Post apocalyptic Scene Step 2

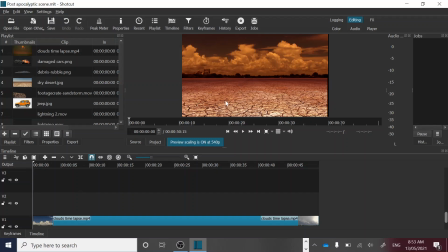Okay, the next step will be to add in some of the foreground and a couple more of the background elements. So the first thing we'll do is to try to get the Statue of Liberty poking up from behind the horizon, looking like it's toppled over.
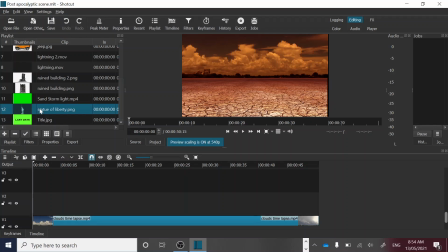So for that to happen, we're going to put the Statue of Liberty onto video track 3. So it's going to be in front of the clouds.
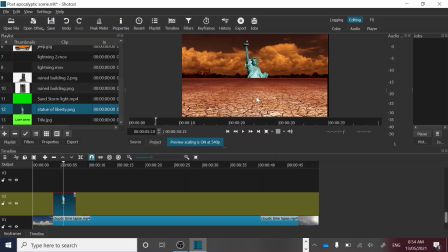So again, it's just an image, and you can see it's behind the desert landscape. So because it's an image, what we need to do is stretch it out across the entire thing. Now, towards the end of the project, what we'll do is we'll come back and tidy up all these ends so it all finishes at the same time.
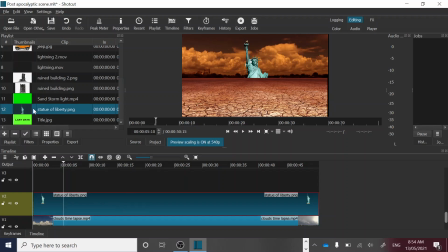But there we go, it's there, it's already poking up. So we need to add a couple of filters to this. So like your guide tells you, we are going to add the size, position, and rotate filter.
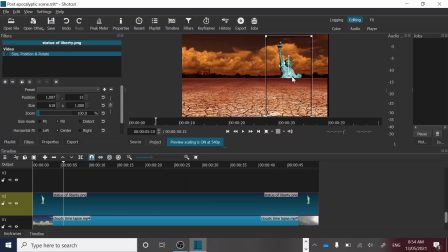That will allow us to put it where we want it. Let's stick it over here somewhere. We're going to tilt it on the side to make it look like it's toppled over. Just hold that handle there, tilt it as much as you want. Figure out how much you want it poking up from the horizon.
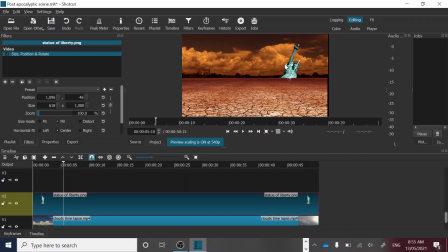Okay, like that. It's pretty simple. You can make it smaller or bigger. It's a little bit hard to get all the scale right. Realistically, that would be very small if we've got skyscrapers in the front here. But it doesn't blend in yet, so we need to add in a couple of the other filters.
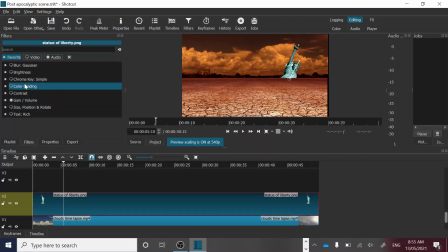We're going to also add in the color grading filter, color grade, and like we did before, let's just
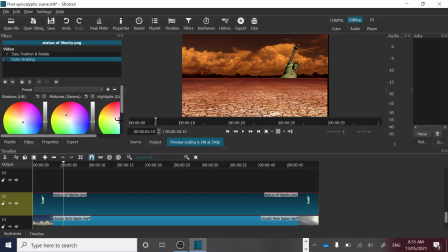change some of these more towards the red, yellow, orange. We can always go back and just work with that a little bit more.
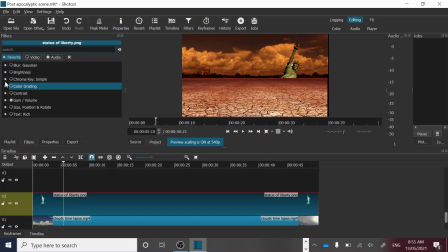We're also going to add in a brightness filter just to darken it a little bit more because it's meant to be sort of on the horizon, just in the distance. And because it's a little bit too colourful actually,
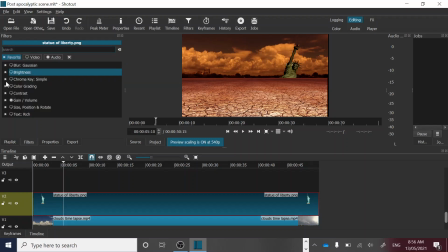so what I found was desaturating it was also very helpful. So I haven't got that in my favorites, so I'm going to go and search for that filter. Saturation, so that controls how much color is in the image, and I'm going to bring the color down
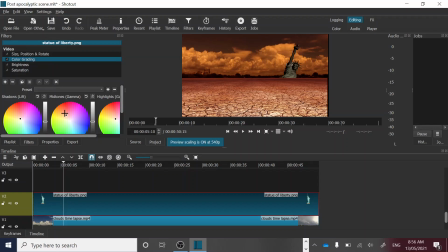to there, and then we might need to do a little bit more fiddling until we get it looking all right. We can always go back and keep changing it. That'll look fine for now, all right?
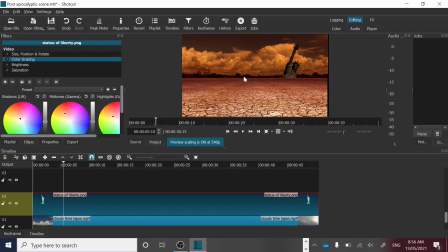So that's there in the background. Let's add in those skyscrapers, the ruined skyscrapers and buildings that will go in that mid-ground area there. So they are going to go onto video track 6. So we go back to our playlist.
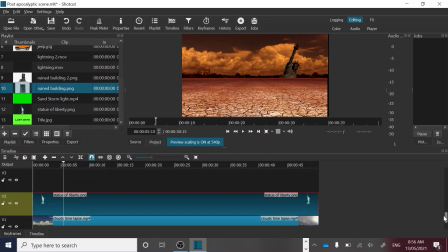Ruined building, the first one. There's 2 different ones there. Let's put those onto video track 6, which will be, because it's sitting on top of that desert, it will be in front.
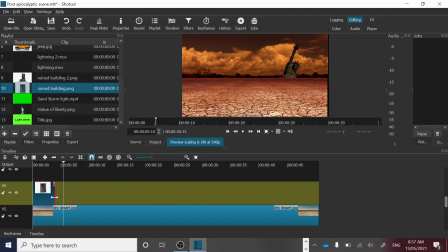So I'm going to drag it down. Video track 6, it's a still image. Let's extend it across the entire timeline.
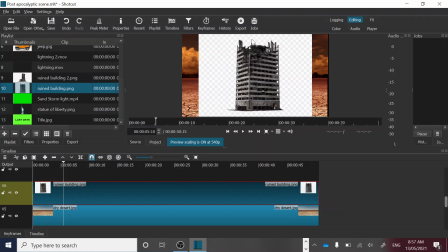Now this one is a PNG file, so we need to get rid of that background. Let's go filters, add. In my favorites, I've already got chroma key simple.
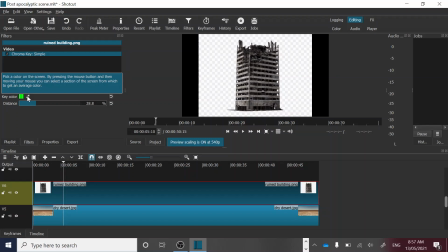Okay, use that dropper tool, click on that, and select. Now I don't think it matters if you select a grey square or a white square, it seems to work either way.
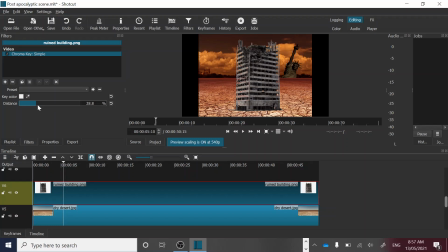And because it's meant to be sort of a decaying building, it doesn't matter if it's a little bit transparent, but you can adjust that a little bit. Okay, obviously we want to move it, so we're going to add in the size, position, and rotate filter. We're going to shrink it down.